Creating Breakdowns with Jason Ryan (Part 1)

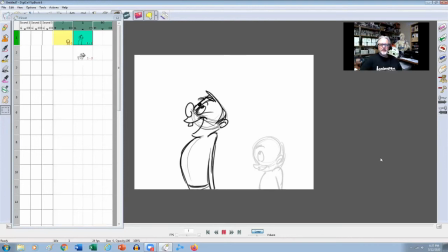Hey there, everybody, what's going on? Jason Ryan here from iAnimate, and in this week's snippet, we're going to be talking about the power of the breakdowns. So what do I mean by the word breakdown? So many kind of definitions come across my way, like from
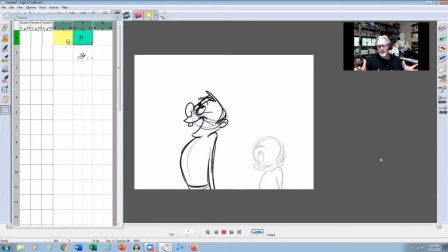2D to CG, and usually what it means is sort of how you're going to get from key to key. Now, depending if you're doing like something naturalistic, the breakdown might be a little bit more subtle.
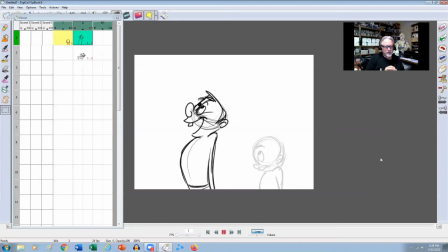So you don't actually see the keys, you're sort of kind of moving your way through the keys in a way that you don't actually see an actual pose to another pose. But in a more cartoony kind of fashion, you might see those poses even more, right?
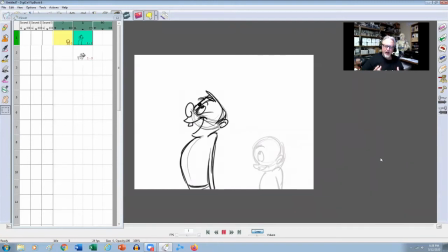And then it's not just what the character's doing, it's how the character's doing it, right? So if you take Jim Carrey, for example, in like The Cable Guy or, Ace Ventura,
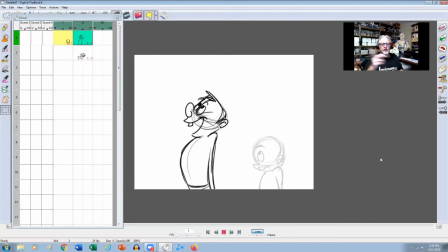the script might just say the character's supposed to sneak from here to here, or, quietly get from this point to this point. And he goes into this kind of like cartoony kind of way of walking. And that's sort of like his interpretation of the script. And that's what makes him hilariously funny, right?
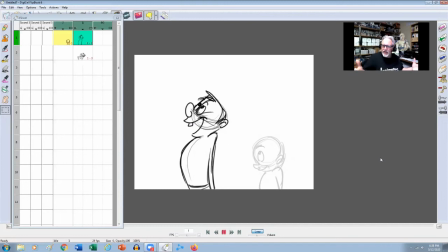It's not just what he's doing, it's how he's actually doing it, right? So let's take this character here. I've just kind of drawn up a simple character that we'll try and break down the action on, right? So we've got a key from here to here. So let's say there's a, he's listening to his parents and say, okay, we're going out for dinner.
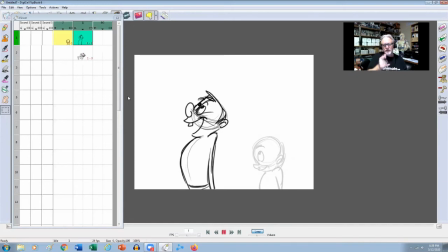You guys be good. And you're the big boy. You're going to take charge and, take care of your little brother here. And we have his little brother here in the background, right? And he's going to be like, yeah, I'm going to be like that. And then as soon as they leave, he's like, okay, let's go get the water guns or something like that, right?
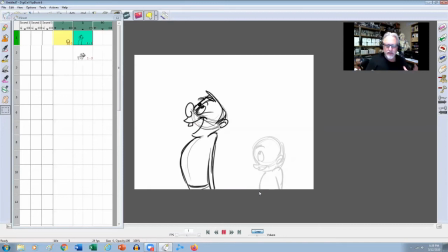So how is this character going to get from this pose to this pose, right? And it could be like, if we just let that to the computer,
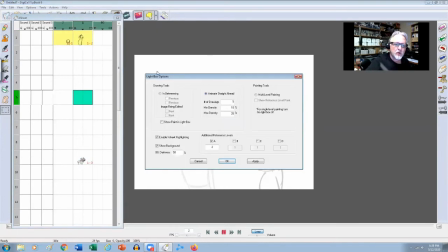so it could be just, we show in-betweens, previous and next.
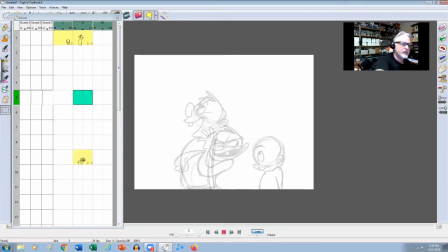So it could be just as simple as going like right from there, like straight to there, right? Which would be probably the most boring breakdown in the world, right? But it would actually work, right?
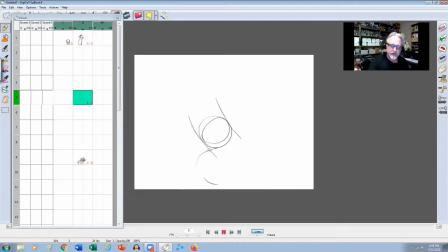So you could actually see like, okay, so he's just going to go from there and his hand is going to come up, and it'll just kind of in between up into that, right? In a cartoony way, how could we make this a little bit more elaborate, more fantastic, more,
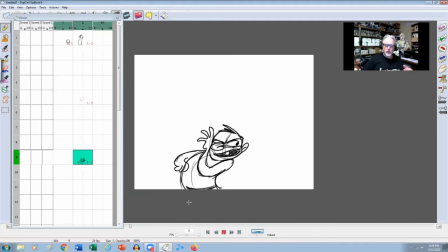more pronounced, let's say. And it's a way of like adding overlapping actions, like one thing leads another, so the character is not going to end in the same pose with all of the features landing at the exact same frame.
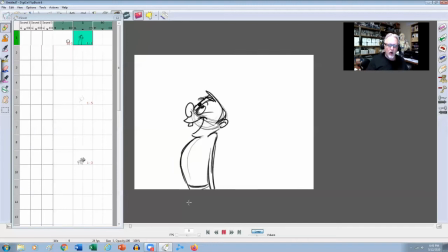So what we can do is break this down, right? So we can kind of go, okay, so from here, we delete this drawing here. And what we can say is like, okay, from here, maybe, and I'll turn off the next drawing so we can kind of see where we're going.
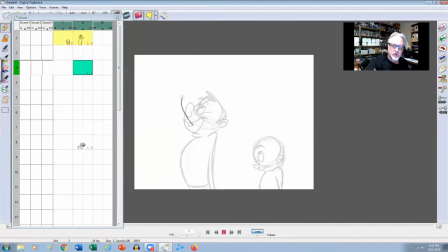Maybe he can go this way to go this way, right? So in other words, like his head can come up, come up this way,
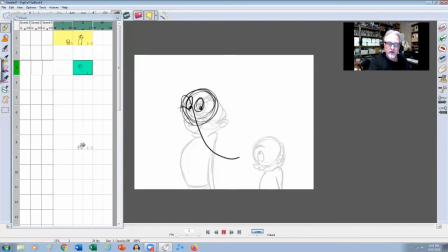while his eyes maybe dart down, right? Could do this, right? And then like the other hand, could start to swing up this way.
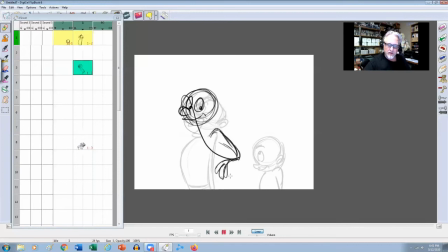Right? Still kind of like in this pose, like maybe his hips are starting to move this way as his body's going this way.
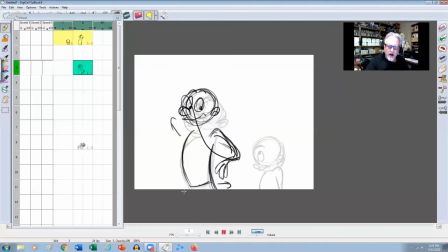And you can start to see like, okay, now I'm starting to kind of get a little bit more of a sense of how the breakdown could actually make this a little bit more of an interesting action, right? So that's one way of doing it, right?